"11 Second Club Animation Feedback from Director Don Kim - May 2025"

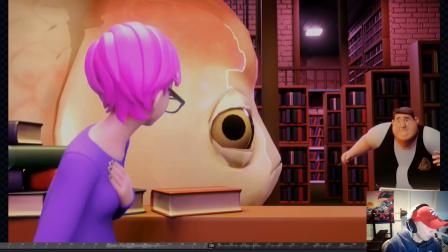16:50 Oh, I'm so sorry.
That's The other thing I noticed about his head angle is that it seems like it's always angled to the left
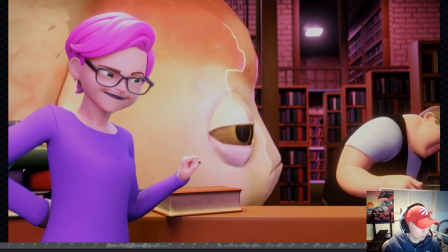17:03 through all of his dialogue until he turns to walk away. So not that it's
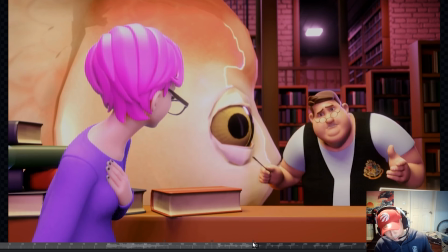17:13 bad to have it angled that way the whole time. I guess it makes sense because he's kind of like leaning toward her, like where she is directionally. However, I feel like just for the sake of contrast, maybe just to get a bit of asymmetry in the acting, maybe you change up the head tilt.
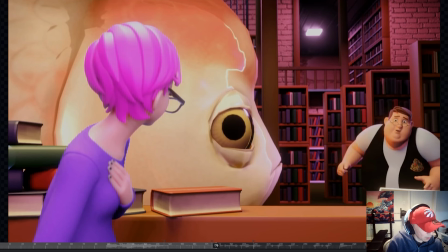17:27 So maybe like here it's still tilt. Like I guess it's tilted a little bit here to the right as it's a bit of drag.
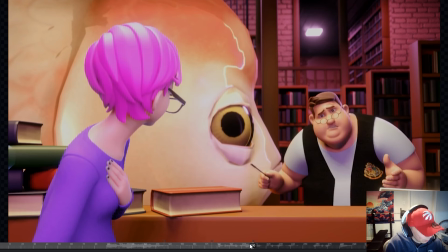17:35 But maybe when he settles here, you tilt his head the other way, right? Just for some contrast. I think it might still be okay. I think it might still work. And the other thing I would do is maybe push the overall
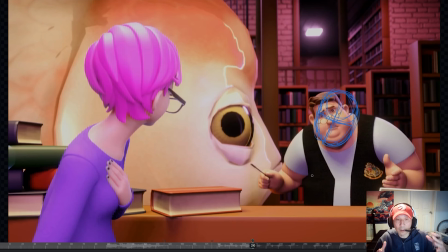17:54 pose itself to make him feel a bit more sheepish, a little bit more anxious. So what that would be, just as a suggestion maybe, is maybe lower his head just a bit more like this.
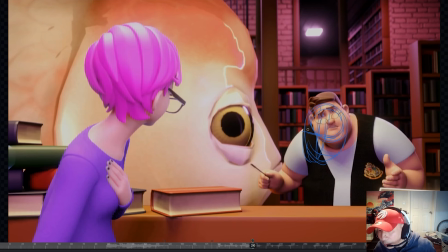18:12 Maybe his head kind of sticks out a little bit more toward her. Maybe you drop the shoulders a touch more. Just a little tweaks, but just to help to push
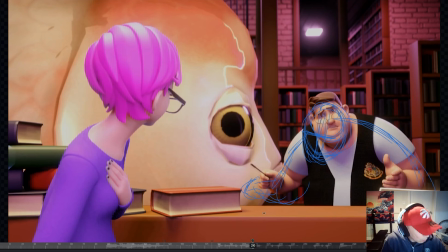18:26 maybe his wrists are a little bit angled down a bit more as well. They're not so in line with his forearm. But yeah, just little things just to make him feel a bit more
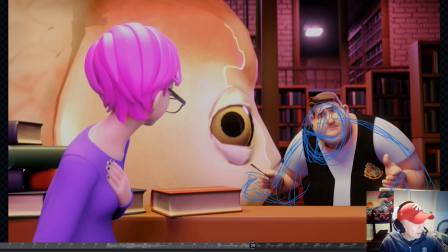18:40 sheepish or cowardly, maybe slightly. But just try to push that pose because he's in that pose for a while. So you want to make sure that pose is nice and strong. And it's the strongest it can be to communicate his attitude, his emotion.
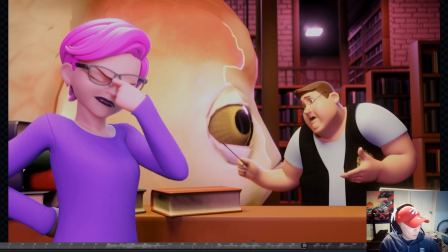18:55 And then I was thinking, don't have him turn to the fish here.
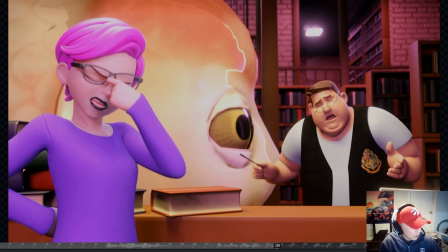19:02 Because at this point, she's speaking to him, right? And you can tell that she's really upset. So I think his focus would stay on her.
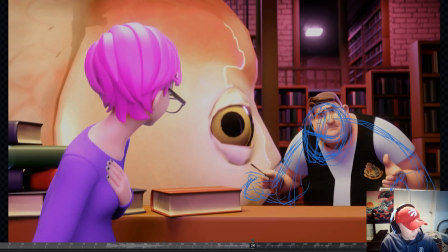19:08 So he would kind of stay in this pose, like listening to her. Sorry, this pose, just kind of still listening to her and seeing what she's going to say next.
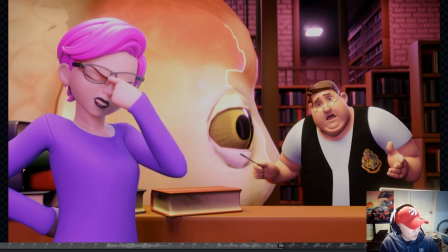19:18 Then once she's kind of finishes her first statement, then that's when he kind of thinks what he can do. Like, what can I do to make this right? And that's when he can turn. Sorry, right here.
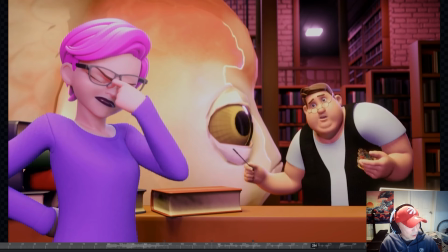19:29 He can turn to the fish. It's like, no, but I can do this, right? And that's when he would turn back his focus back to the fish, because that his thought process is before he was listening to her, and then kind of like reacting to her being upset with him, and then when she finishes speaking, he's like, oh, you know what? I can maybe do this to make it better, right?
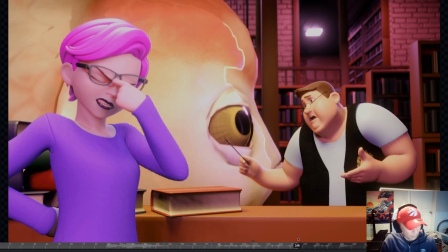19:48 And then his focus then kind of switches back to the fish and trying to figure out what he can do to fix things, right? And that way it's a bit clearer to like his thought process. So back to the librarian here.
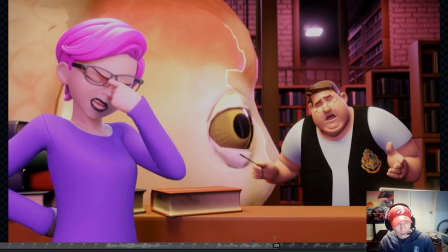20:04 when she is like going into this pose where she looks like she's rubbing her nose, like she has frustrated, she has a bit of a headache or whatever.
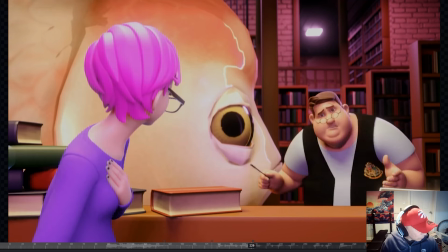20:14 I like the pose. Definitely communicates her frustration.
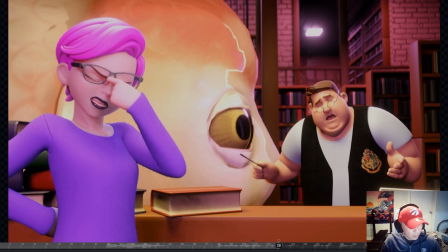20:19 I feel like maybe she kind of just stays in a frozen pose for too long, like her body does. I mean, you can see that her fingers are moving and her brows are moving, but I think maybe she can kind of start up, and then when she's rubbing her nose, she can come down like this.
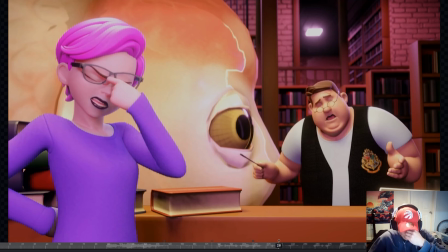20:36 So she can tilt her head down, and she can bring her shoulders up, just to kind of sell a little bit more of that sort of body tension, right? As she's rubbing her nose, instead of just her staying in that one pose, rubbing her nose, feels a bit too isolated. But she can just kind of hunker down a little bit as she's rubbing her nose. Again, just kind of show a bit more tension in her body.
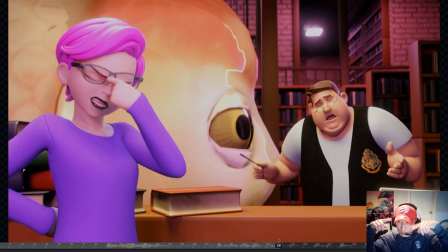20:55 Her brows seem like they're moving a bit too much as she's doing this.